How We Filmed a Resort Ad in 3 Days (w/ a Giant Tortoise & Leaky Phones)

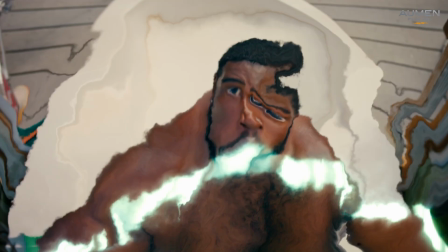0s
Welcome to a little behind the scenes look at our latest project for Camelback Resort.
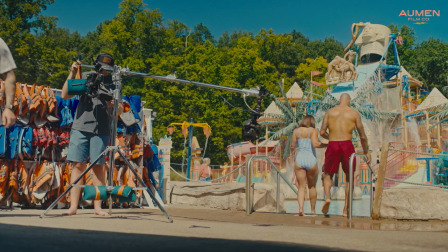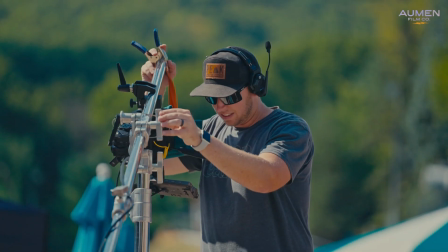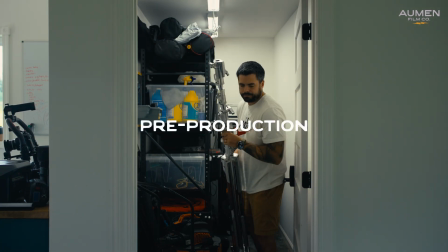15s
Before the shoot, I wanted to test out this crane stand I built for the Ronin 4D. I've been loving experimenting with the Flex system from DJI, and this is just another way to try to build it out.
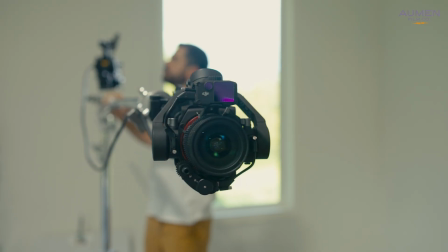25s
Just something to get more stable floating camera moves without the bulk and cost of a larger jib.
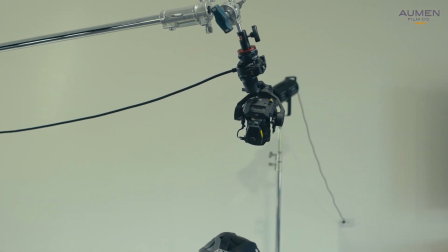31s
So I spent a day in the office setting it up, trying out a few angles for a water slide shot where I needed the camera to fly overhead of a drop slide.
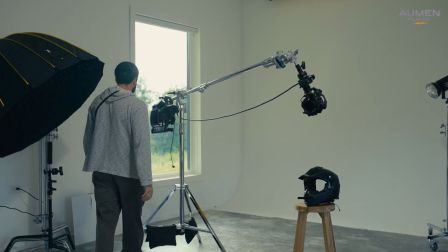40s
Surprisingly enough, when this is balanced pretty well,
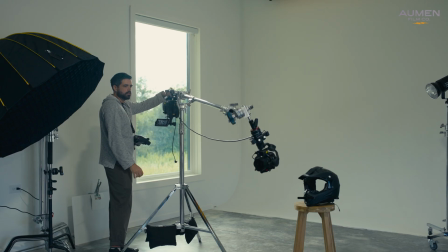47s
it makes a pretty good crane. It worked so great, we actually ended up using it on a bunch of similar shots on the shoot.
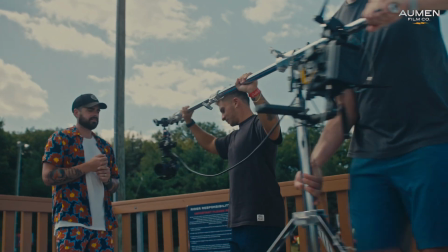55s
It definitely wasn't a traditional setup, but it gave us a lot of flexibility without slowing the day down.
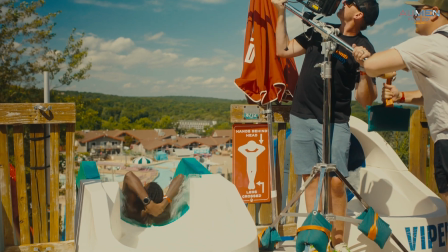63s
Another interesting shot we had in the commercial was this moment where water comes spraying out of the phone.
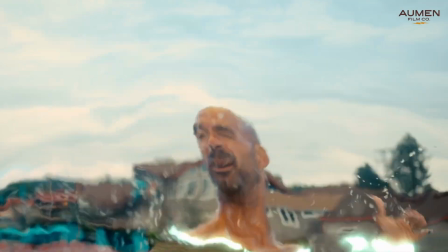68s
In this now long-running campaign, The Mountain is Calling,
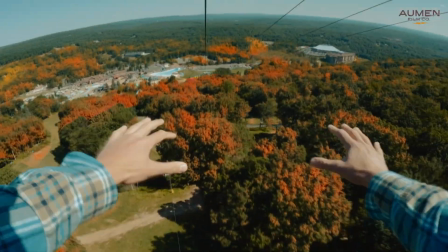71s
we've tried to keep the teleportation from the phone fresh and seasonally relevant, and I think so far this was the most fun.
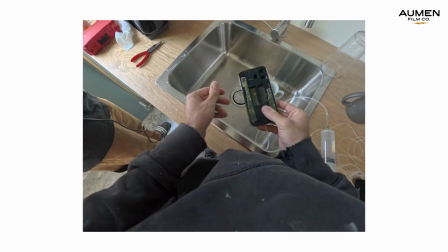78s
It looks simple in the final cut, but figuring out how to pull that off practically took a little bit of trial and error.
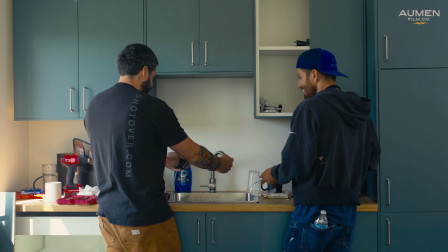84s You ready? Let's go. Yep.
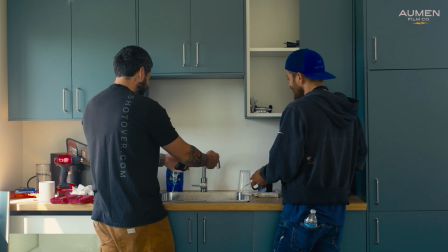89s I can hit it. Hit it.
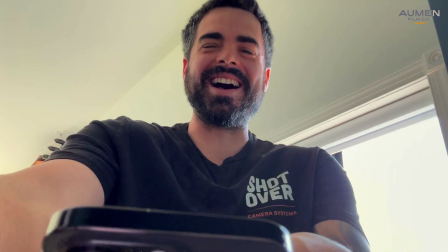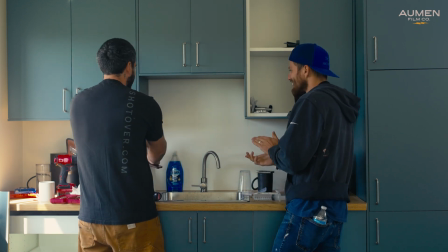98s Oh man, it works, but that's definitely not. Well done. Definitely probably not the look that we want.
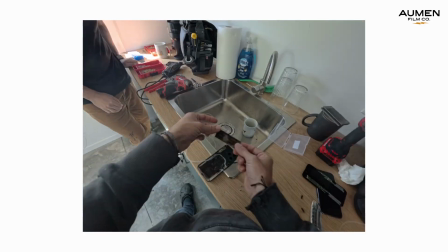104s Way to commit.
With a bit of tinkering, Caleb and I were able to get a result we were happy with.
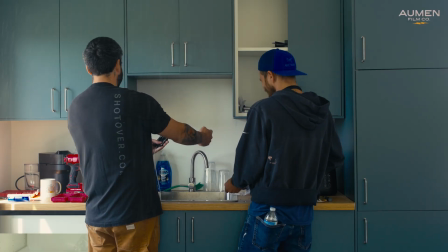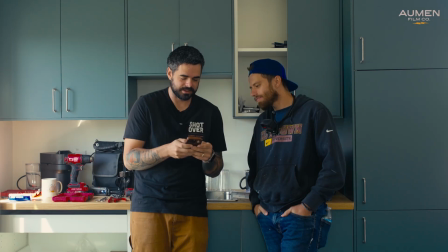116s I think that's definitely heading towards what we want.
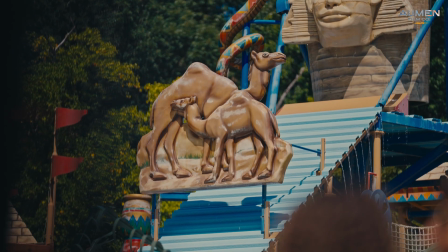123s
Yeah, so we're here today at Camelback Resorts. We have a pretty large team pulling off some really cool shots. We're gonna be in the water park, we're gonna be in the restaurant, we're gonna be in a room. It's a busy day, honestly, but I think if everything kind of goes as planned, it's gonna be smooth.
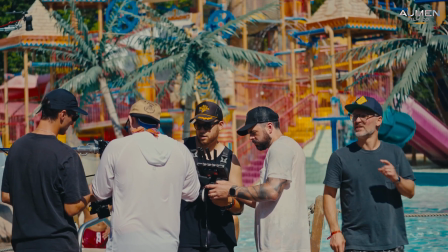138s
Day one of the shoot kicked off at the water park, and it was a pretty packed schedule.
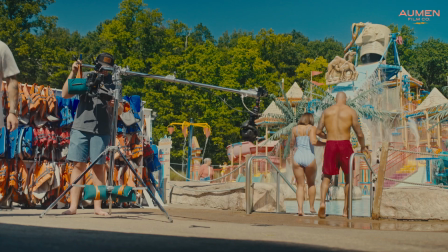143s
We started off with the establishing scene, just getting those wide crane shots to set the tone.
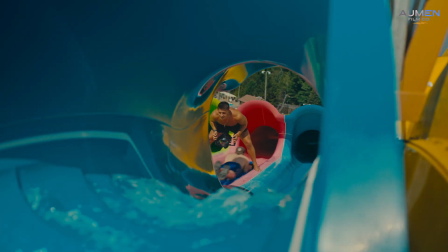148s
Then we moved into filming some of the water slides in the restaurant scene.
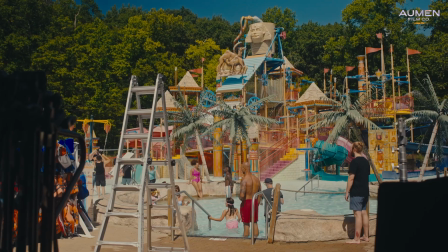152s
It was super bright and busy, so we had to move quickly between setups while still making sure the shots felt polished.
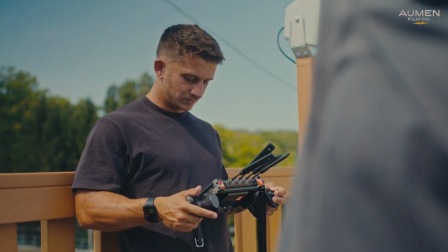161s
Carlos Stigliano was the DOP, and we also had Justin Muir as the stills photographer for this project.
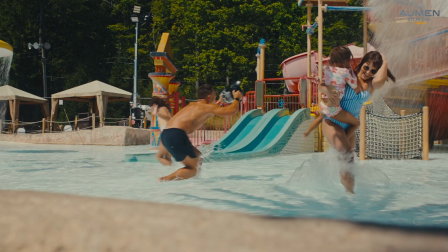167s
A lot of the footage from this day leaned on natural light and handheld movement, mixed with a few smoother moves on the crane rig we tested earlier.
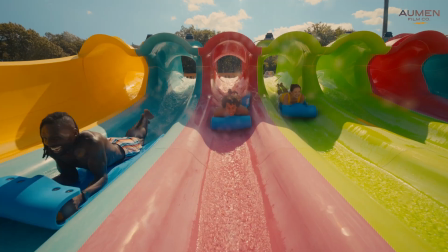177s
The goal was to keep things looking fun and spontaneous, like you're just there enjoying the day, but still have everything feel cohesive in the edit.
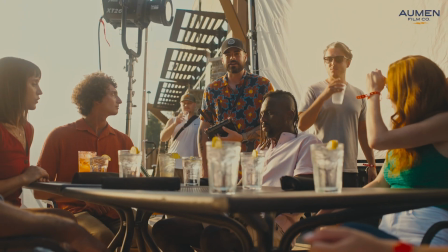184s
By the time we got to the restaurant scene with a larger footprint, we really had a good rhythm going.
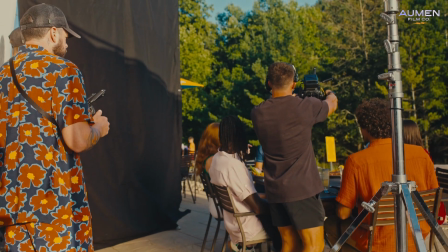189s
Everyone on the team handled it great, super efficient, super patient, and just awesome to work with.
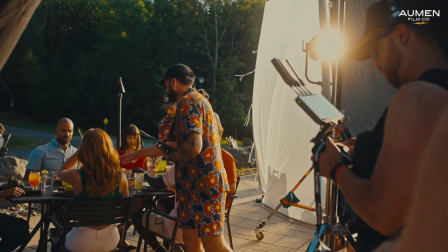195s
Couldn't have asked for a better first day.
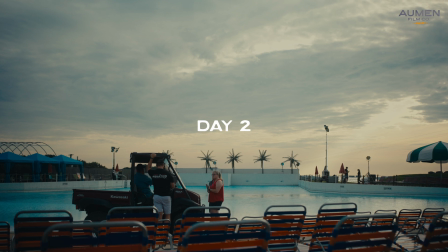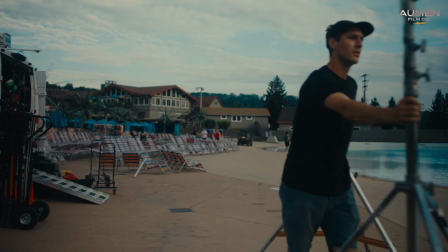203s
Rolling into day two, we were back at the water park, but this time with a whole new set of scenes on the schedule.
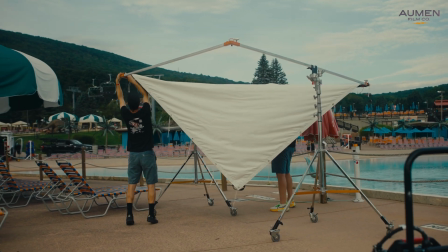210s
Since the final deliverables included two versions, one geared towards families and the other geared more towards friend groups, we planned this day to capture a good mix of content for both ads. This means thinking ahead while also staying flexible.
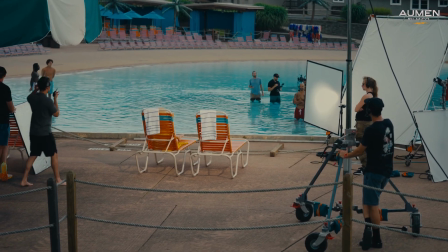225s
Some setups leaned more playful and energetic for the friend group cut, while others leaned a bit more wholesome and relaxed for the family version. After day one, everyone was in a good flow, so we came in a little more prepared.
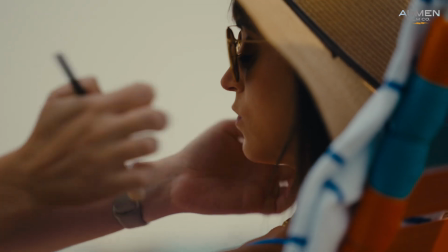241s
While the actors were getting ready, we started setting up camera, actor blocking, and our lights.